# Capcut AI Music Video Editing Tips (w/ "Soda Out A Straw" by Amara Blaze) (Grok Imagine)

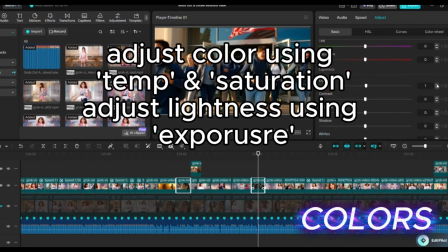[4:09]
If I increase temp and exposure,
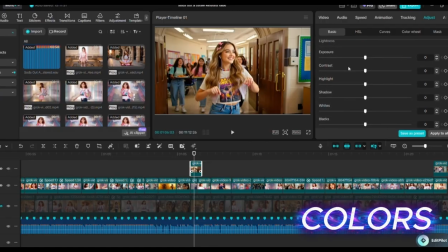[4:13]
you just want them to flow together well as far as lighting, unless you're trying to have an effect.
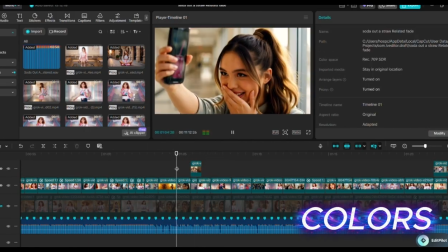[4:21] Someone filmed it on their lunch, posted up. Someone filmed it on their lunch.
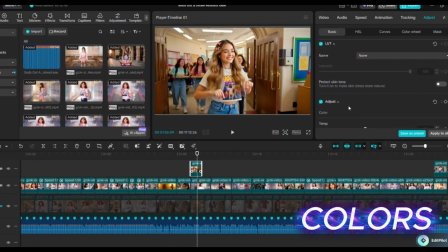[4:26]
Yeah, I do like that better. When you do these though, do not over adjust.
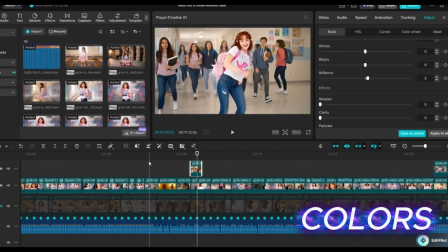[4:31]
Whatever you do, do not over adjust.
Someone filmed it on their lunch.
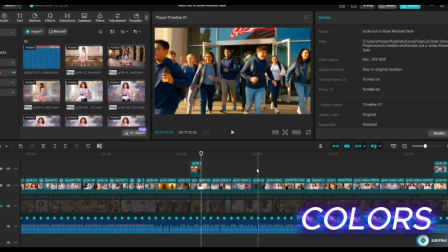[4:36]
So I'll just add 3 right there. So normally it does not take that long. I just go through, and anything that looks really off, just tweak it a little bit.
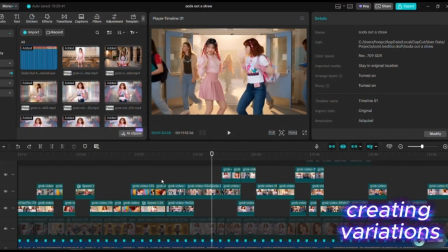[4:46]
How do you compare short snippets of your music videos? So watch this clip.
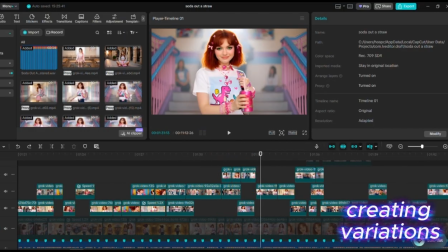[4:55]
So what you see here is I have a clip below this, right? And this is where I had originally this here. So what I'm trying to say is you can create multiple versions of your song throughout it by having multiple tracks.
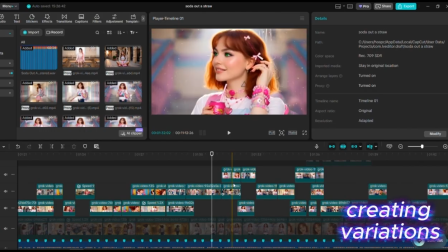[5:14]
So basically, instead of deleting this bottom part, I know that this is a good snippet I can use somewhere else of sort of brand new content, you know,
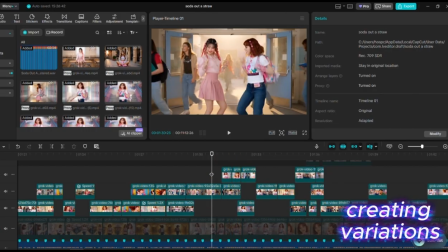[5:21]
video footage that's not duplicated anywhere. And yet I have up above it what I really want in that spot,
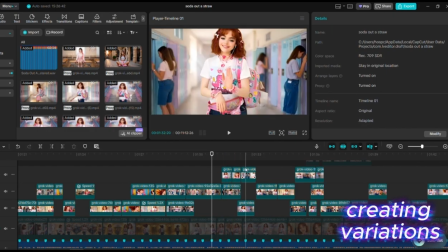[5:28]
and I can easily delete this upper section and rewatch the bottom again and figure out, you know, what is exactly best there.
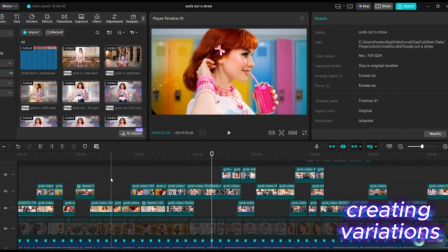[5:35]
So you can see I've done that here kind of throughout the song. I've got snippets here.
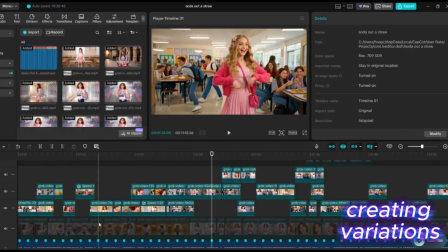[5:39]
This bottom track is actually just a filler track of media clips I haven't used anywhere else, you know, bits and pieces of everything.
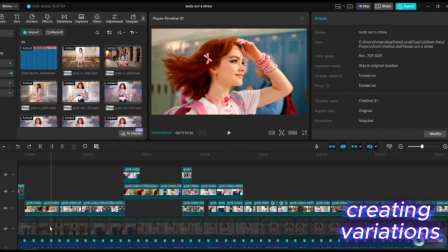[5:48]
In the beginning I kind of had some trouble, so I ended up doing kind of multiple layers here.
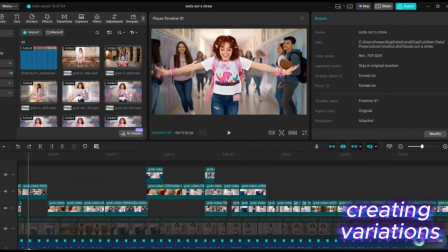[5:53]
So that's just how you can compare and contrast. Like if you have 5 or 6 seconds that you're not sure if it should go there, you can just layer clips above it and try it both ways and see which way feels more appealing to you.
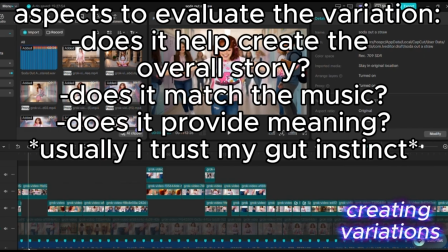[6:07]
So you have to be very in tune with sort of the pleasure and the thoughts that you're getting from a song,
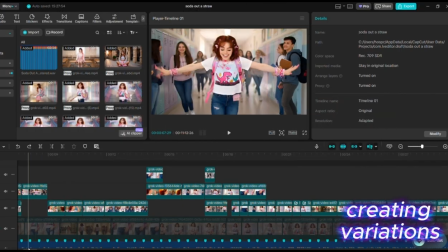[6:13]
and if it flows well when you're comparing the two.
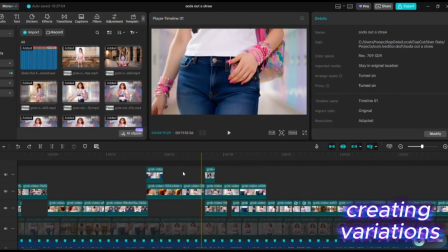[6:19]
Other times I'll have a big section like this one, like I had in the beginning of the song, and I actually will copy the whole thing.
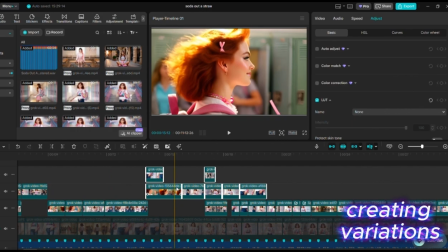[6:25]
Like you can copy your whole video and create a second file, but it's actually easier just to copy the section that you want to rearrange before rearranging it all
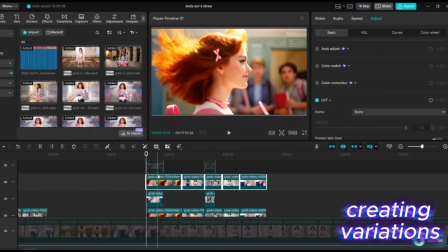[6:34]
and just pasting it on some new tracks.
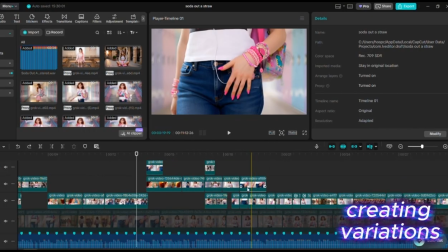[6:38]
Of course, you can just hit undo a million times, but if you're rearranging a lot because you just can't get it right, you could have like 30 undos to go through, and it can be kind of difficult to realize exactly when the marker was when you started working on this.
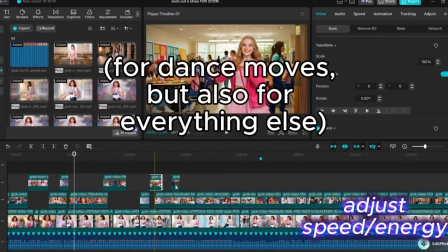[6:54]
Adjust the clip speed for dancing so that it will line up with your music. So watch this clip.
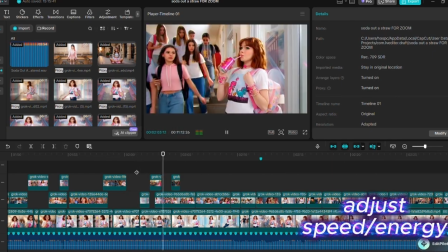[7:00] It was magic all along, all along. Camera didn't make me pretty.
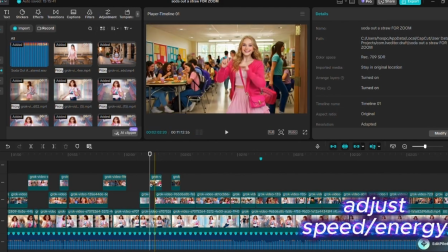[7:05]
So All along. you see there how it's already timed, so I don't have to speed it up necessarily.
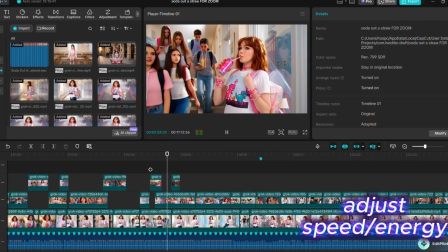[7:13] All along. Camera didn't make me pretty.
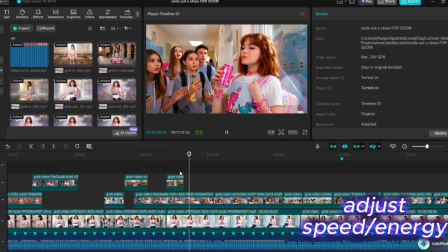[7:16]
But you see here how she does like a half finger and arm wave.
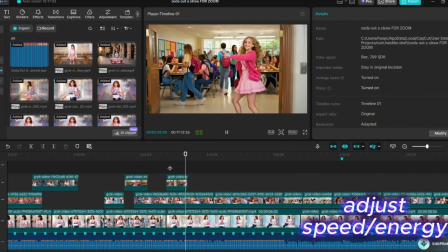[7:23]
Watch this when you just drag this out so that it completes. Because you want to complete a thought, but you don't want to dwell on it too long.
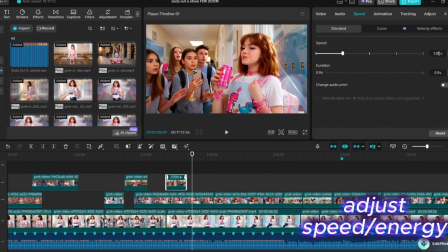[7:38]
And this actually, you know, now that I'm looking at it, like you could even, if you wanted to, let's just adjust it up 10%. That looks okay. Let's try 20%.
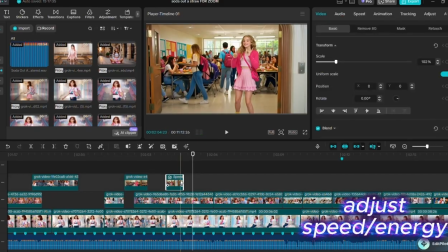[7:57]
Yeah, that looks closer to the actual beat.